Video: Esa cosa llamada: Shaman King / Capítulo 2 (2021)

Bienvenidos una vez más a esa cosa llamada Shaman King.
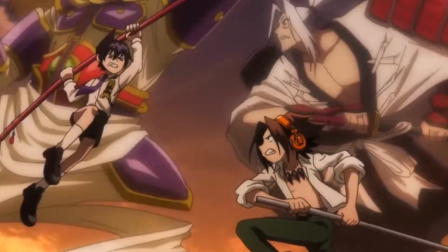El día de hoy toca hablar del capítulo 2 del anime, el cual cubre los eventos del capítulo 6 al 9.
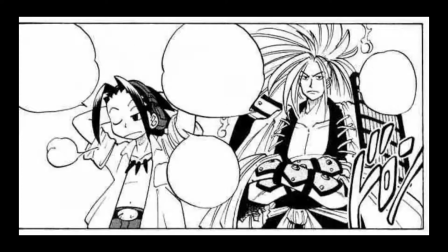Brincándose de esa forma los aburridos capítulos 3 y 4, pero a costa del capítulo 5.
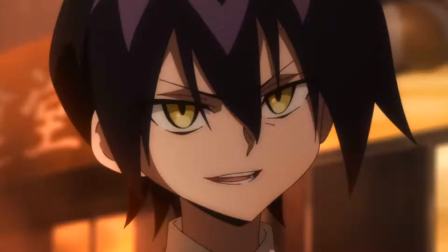En este video y todos los videos futuros me referiré a Aren como Len, simplemente por preferencia personal.
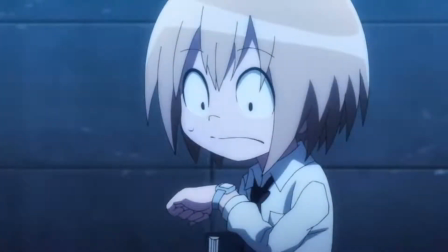El capítulo comienza de la misma forma que el capítulo 1, reciclando así parte de la animación. Y debo decir que no me gustó mucho la presentación de Len y se encuentro con Manta.
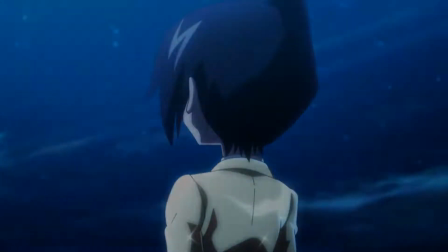Pues aunque agradezco el detalle de que el anime haya adaptado la chaqueta brillante de Len, el modo en el que se acercó a Manta fue adaptado como una especie de teletransportación,
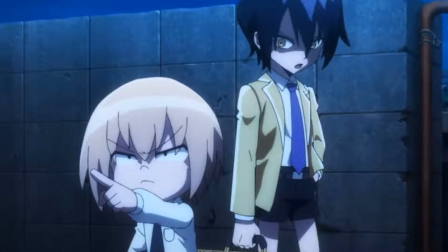en lugar de simplemente moverse rápidamente. Mala elección en mi opinión, ya que da una idea equivocada de las habilidades de Len.
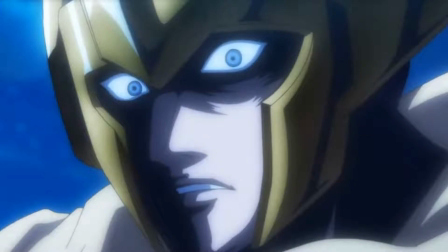Bueno, al menos lo trataron bien el único panel del manga donde casi le podemos ver la cara a basón.
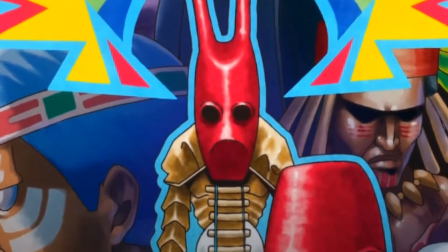Justo antes del opening, vemos que va a ser regular la introducción que se le da al espectador de que es un chabán, cosa que no me agrada y espero que cambie para el segundo opening.
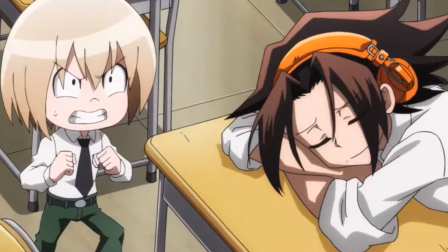La escena en la escuela donde Manta le cuenta a ellos sobre Len va completamente de acuerdo al manga,
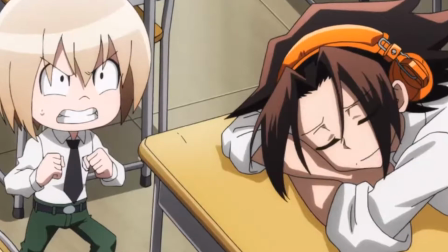aunque debido a los cambios hechos en esta adaptación, esta sería la primera vez donde vemos el lado al gazán de Yo,
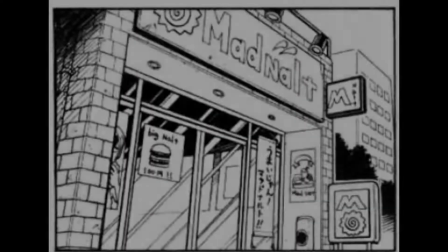lo cual puede ser un poco chocante. Aunque la escena anterior ocurrió sin cambios, la escena siguiente debería de tener lugar en un McDonald's pirata, pero en cambio ocurre mientras Joe y Manta caminan, cambio que me agradó bastante para hacer menos conveniente el encuentro con Len.
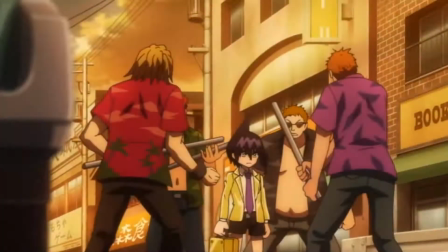Ahora, en la escena donde Len pelea con los delincuentes,
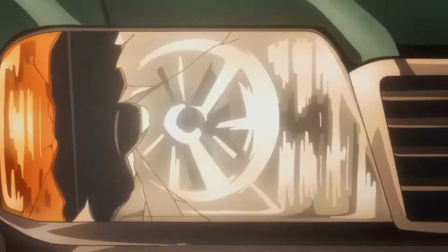me agradó que hicieran ese pequeño acercamiento al faro del auto para demostrar lo que hizo Len, cosa que en el manga es difícil de notar.
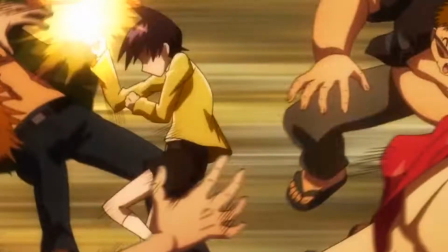Desgraciadamente no todos los cambios son buenos. La parte donde Len derrota a los delincuentes se vio muy floja, y me parece ridículo que el delincuente se haya puesto el cinturón de seguridad,
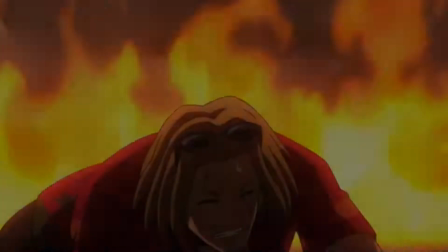pues no solo es estúpido en el momento, sino que también eso lo hubiera dejado atado al auto,
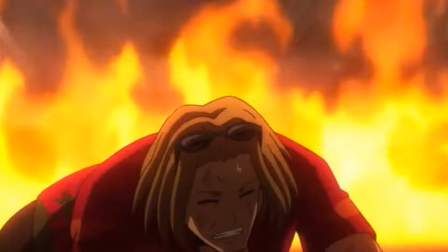en lugar de arrojarlo fuera de este.
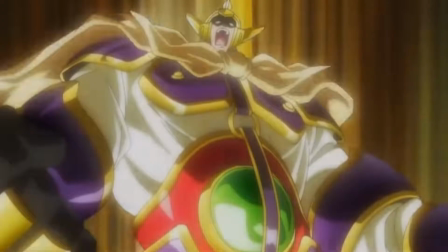Continuando con la racha de malas decisiones en la adaptación, creo que el equipo a cargo de los bocetos no pudieron haber creado un vasón más feo.
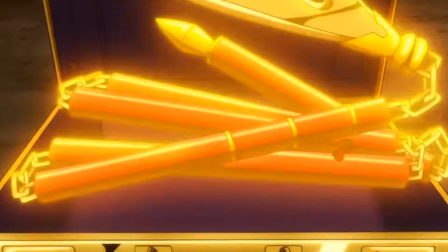También la lanza de Len se arma como por arte de magia. Digo, la posesión de objetos puede hacer esto posible, Pero eso no ha sido establecido todavía. Y además, Len está usando la fusión de almas justo en ese momento. Tampoco me gustó el modo en el que adaptaron el Chu Ka San Mai de Len.
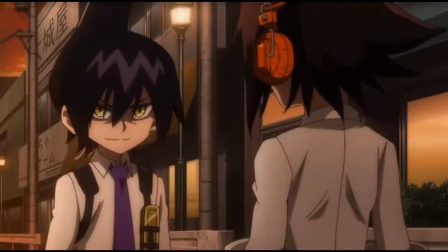Sigue siendo impresionante, pero no tanto como en el manga. Si algo se pudo adaptar de forma superior al manga fue la conversación entre Yoh y Len, previa a la batalla.
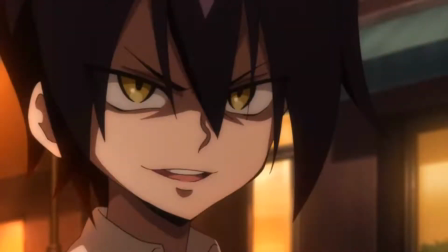La forma en la que animaron a Len fue fantástica y la forma en la que se mueven entre diálogos se siente bastante natural.
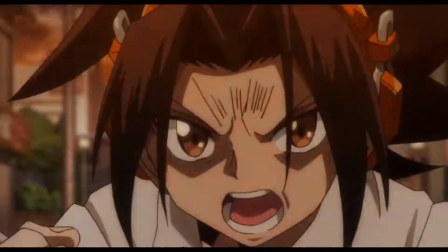Pero no me gustó la forma en la que hicieron expresiones de enojado de Yoh. Lo cual se me hace raro, pues no es algo difícil de hacer.
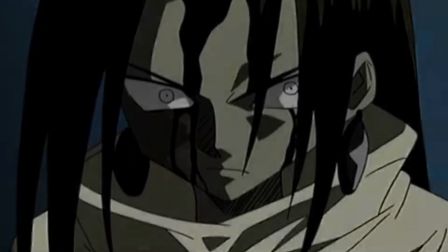Simplemente hay que usar las expresiones de How en Yo y listo. La primera parte de la pelea fue llevada más o menos.
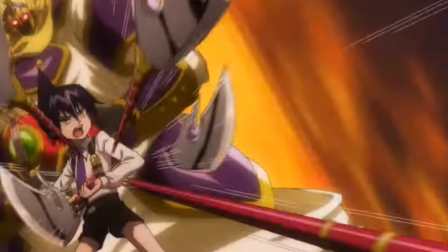Por una parte me gustó la forma en la que se animaron los movimientos con la excepción de uno de los ataques de Len. Pero no sé si el director a cargo del episodio no tenía mucha experiencia trabajando en escenas de peleas con armas blancas, pues en una parte los ataques de Len parecían disparos.
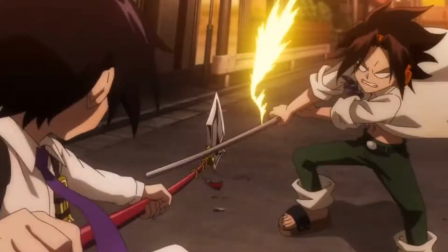Además no me gustó que removieran los daños causados por el ataque de Len.
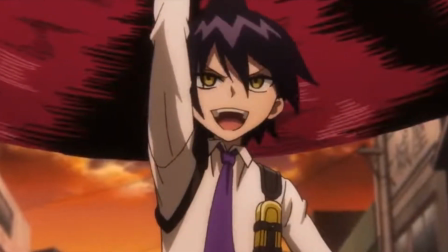Otra cosa negativa es que Len se queda girando su arma mientras da su explicación por 25 segundos, al punto de que es imposible tomarse en serio esa parte.
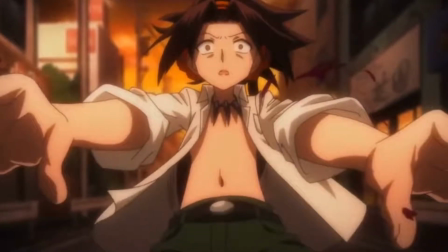El ataque de Len al 100% fue bien adaptado, pero siento que se pudo haber hecho un mejor trabajo, aunque se agradece que no censuraran la sangre de Yeo.
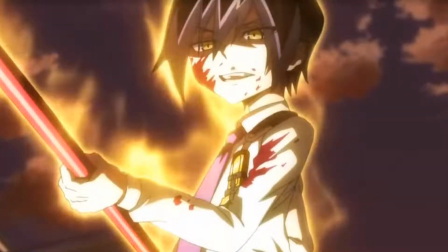Debo decir que se me hizo extraño que el equipo de animación decidiera olvidarse de la sangre en el rostro y la ropa de Len de la misma forma en la que Takei lo hizo en el manga,
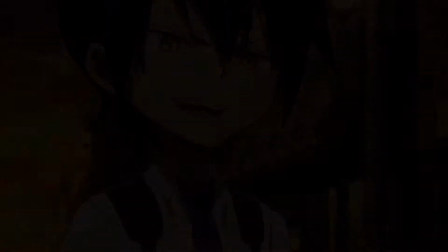al punto de que ya no sé si fue por fidelidad a la obra o por flojera. La segunda conversación entre Yoh y Len fue llevada magníficamente,
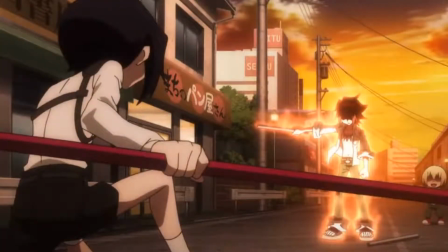y al momento de comenzar el segundo encuentro se mejoró la forma en la que Yoh adquiere su segundo tubo, aunque no me gustó nada cómo fue adaptada la postura de el Buda.
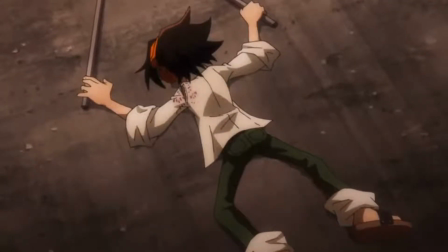Lo que sí me gustó fue que en esta adaptación se da a entender que el combate fue un empate, ya que nos muestran cómo Yoh se desmaya justo después de atacar.
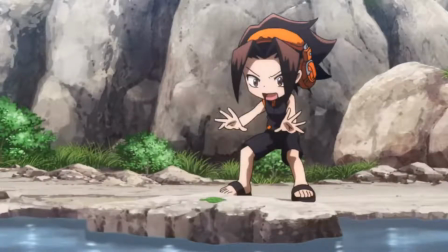Tras el combate viene la escena del flashback de Yoh,
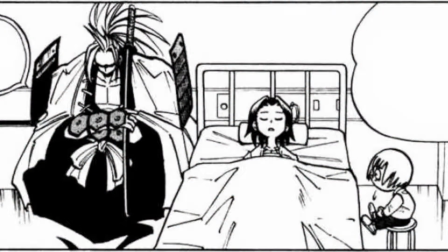por lo que se eliminó por completo la parte en la que Manta y Amidamaru se preocupan por Yoh, aunque debo admitir que esta transición entre escenas fue mejor.